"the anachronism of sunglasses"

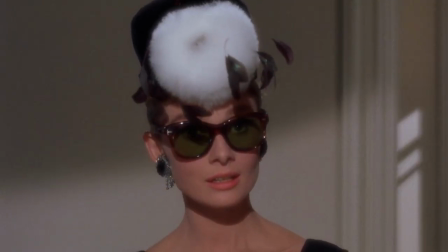496s
Throughout the movie, she dons a large pair of Manhattan sunglasses. They're large, elegant, and even though they don't totally obscure her eyes,
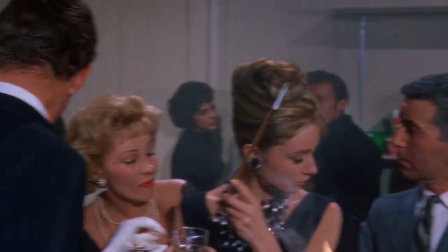505s
they do hint at the conflict between a need for attention and the fear of letting someone get too close to her.
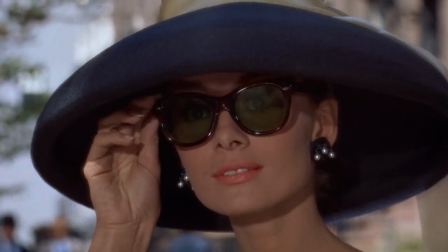512s
An iconic image from the film shows Holly gazing over the rim of her glasses
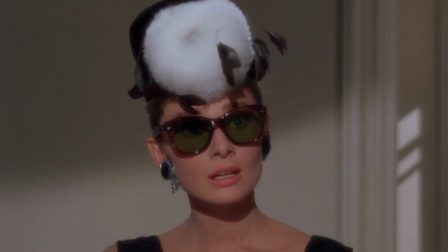516s
as if she needs to see the world the way it really is in order to truly believe it.
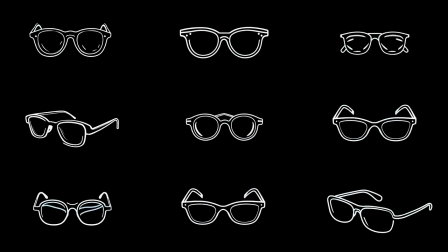522s
When viewed through the lenses of sunglasses, the world is, after all, changed for good and for ill.
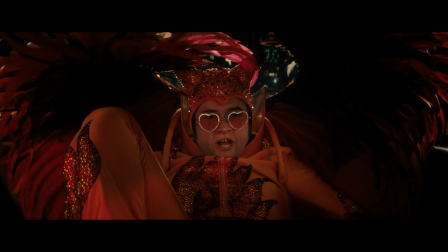529s
Perhaps the world is easier to deal with when you view it through a lens as if you're watching a movie.
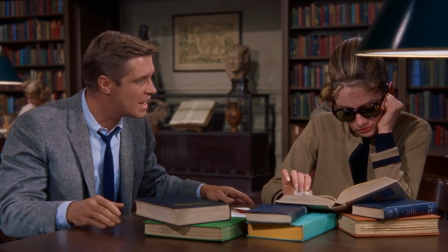534s
But that implies an emotional distance from the events unfolding,
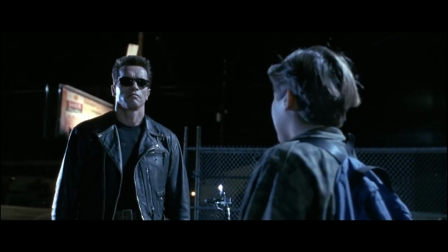539s
like the wearer of the sunglasses is communicating to the audience that I don't belong here.
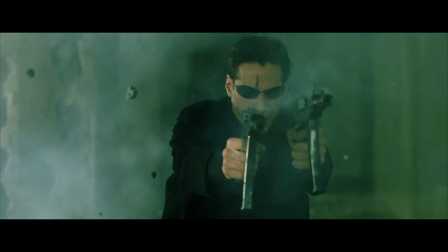545s
Perhaps this is why Neo dons his iconic sunglasses after his awakening.
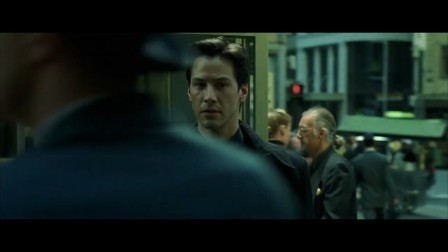550s
He's emotionally detached from the world because he knows it the way it really is. The sunglasses aren't an escape.
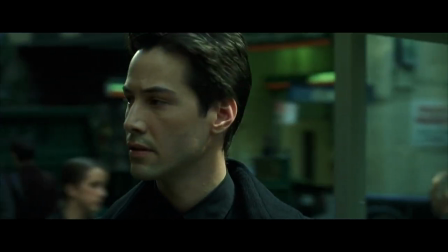556s
The escape has already occurred.
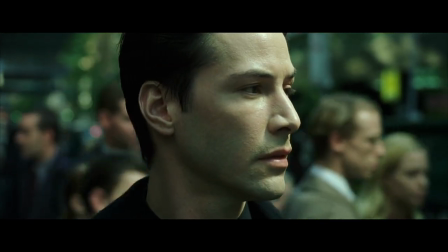558s
The sunglasses are instead a symbol of his new reality, a barrier that separates him from the illusion he once believed to be true.
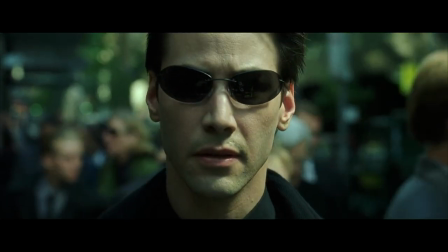567s
They signify his transition from a life of ignorance to one of enlightened detachment,
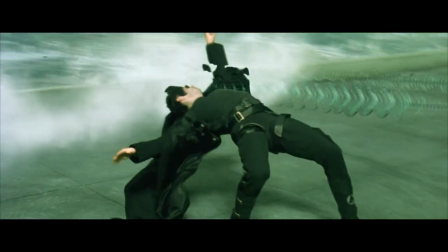572s
a visual cue that he now operates under a different set of rules in a world that is no longer familiar.
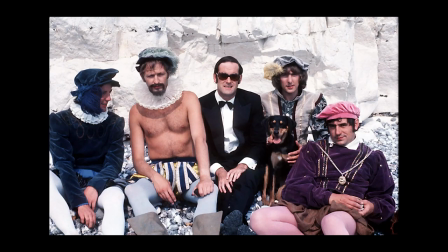579s
What does all of this have to do with the strange anachronistic effect sunglasses have in certain instances.
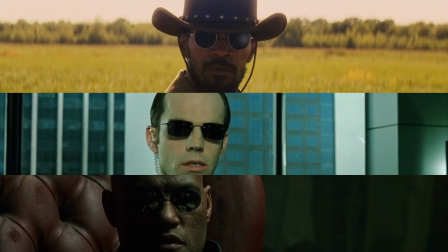587s
It all comes down to the dual nature of sunglasses as both a practical item and a potent symbol.
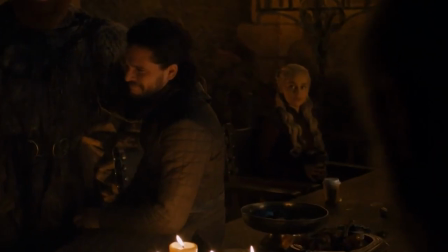593s
In cinema, every detail on screen is, or should be, a choice that contributes to the story and the characterisation.
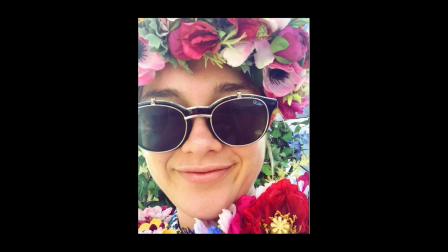602s
Sunglasses, while seemingly trivial,
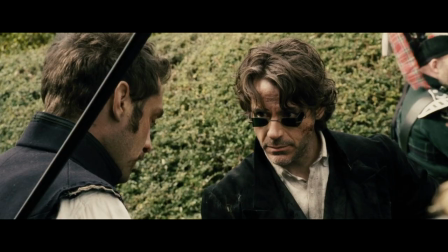605s
can disrupt the delicate balance of a film's visual and narrative cohesion when they clash with the established time period or character portrayal.
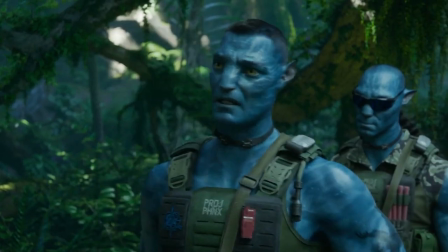613s
Therefore, when sunglasses appear out of context, they can distract the viewer from the narrative flow,
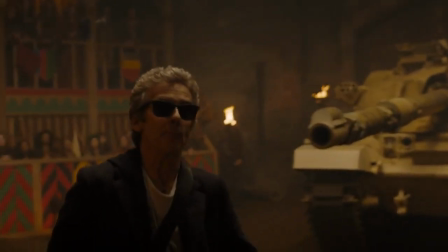618s
not because they're historically inaccurate or functionally unnecessary, but because they seem dissonant with the established tone and characterization.
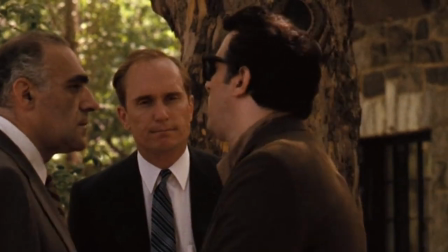626s
Consider the feeling of anachronism at the sight of sunglasses in The Godfather.
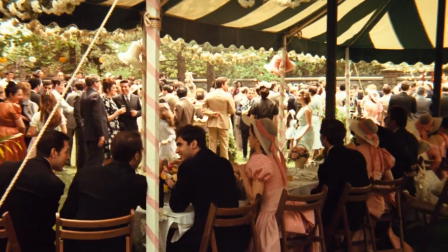632s
Not even at the bright sunny wedding in the beginning of the movie do sunglasses make an appearance.
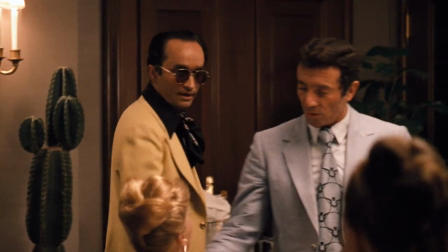637s
It's not until late in the movie, during the climax of Michael Corleone's Rise to Don, that sunglasses appear in any prominent way.
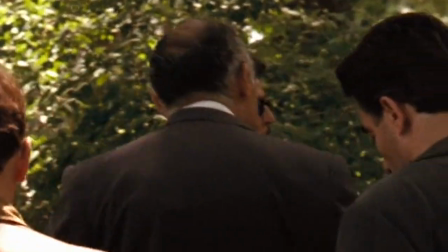645s
That's when they show up in the form of a pair of Ray-Ban Wayfarers.
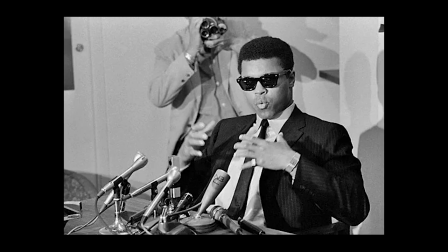649s
The Wayfarers were introduced in 1952, and the events of this part of the movie takes place in the mid-1950s.
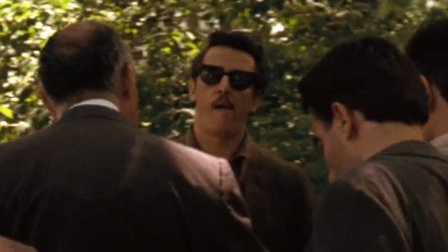656s
Yet the character looks out of place, like he was ripped right out of the Blues Brothers.
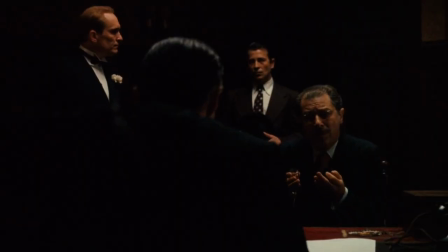661s
The Godfather is a film steeped in the traditions and values of the past, where each visual element is meticulously chosen to reflect the era.
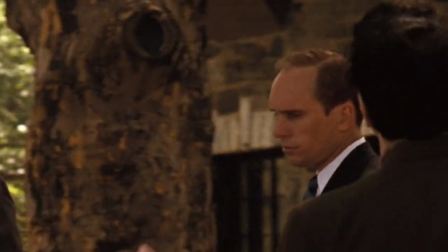671s
In this context, the sudden appearance of modern sunglasses is like a crack in the canvas.
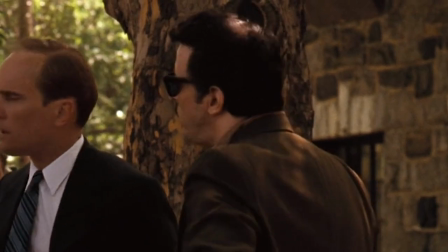677s
It's not just about historical accuracy, it's about maintaining the illusion,
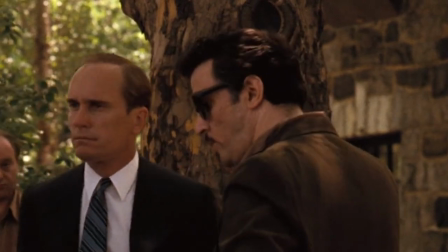682s
keeping afloat the carefully constructed world that the audience has been invited into.
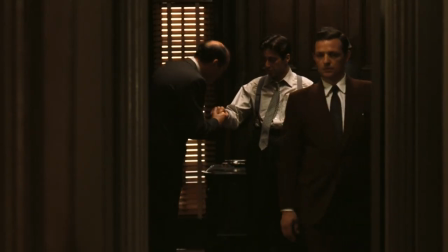687s
The sunglasses in this case become a symbol not of protection or style, but of dissonance, a visual cue that something is amiss.
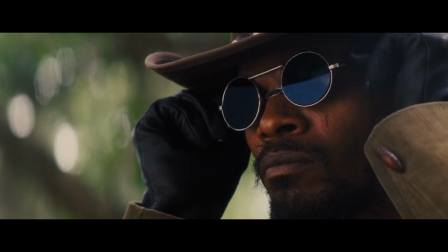696s
This contrasts with their use in Django Unchained, where the anachronistic sunglasses add to Django's character,
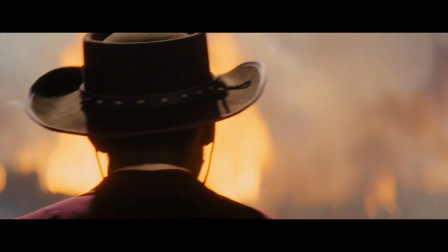703s
symbolizing his defiance of the norms and expectations of the time.
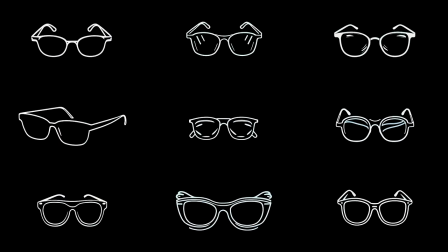708s
In conclusion, the bizarre sense of anachronism that sunglasses can evoke in film is not just a matter of historical accuracy or fashion.
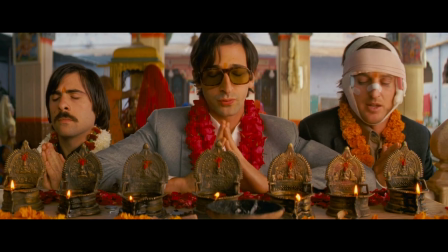716s
It's a reflection of how powerful even a simple accessory can be in visual storytelling.
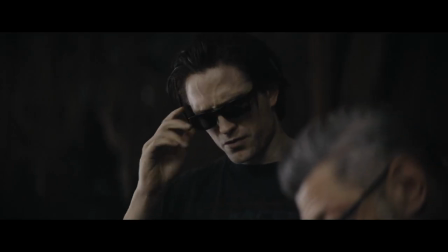723s
Thus, when sunglasses appear out of place, it's not just a fashion faux pas.
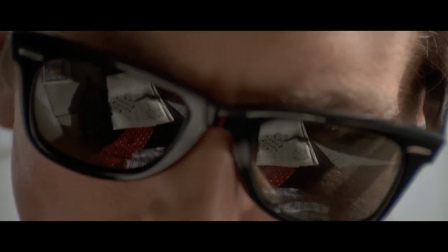727s
It's a narrative discord, a visual symbol clashing with the story's established tone and era.
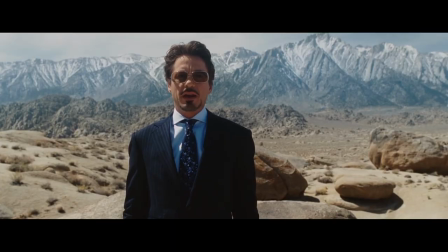734s
In their simplicity, sunglasses can either seamlessly integrate into the fabric of a film or stand out starkly.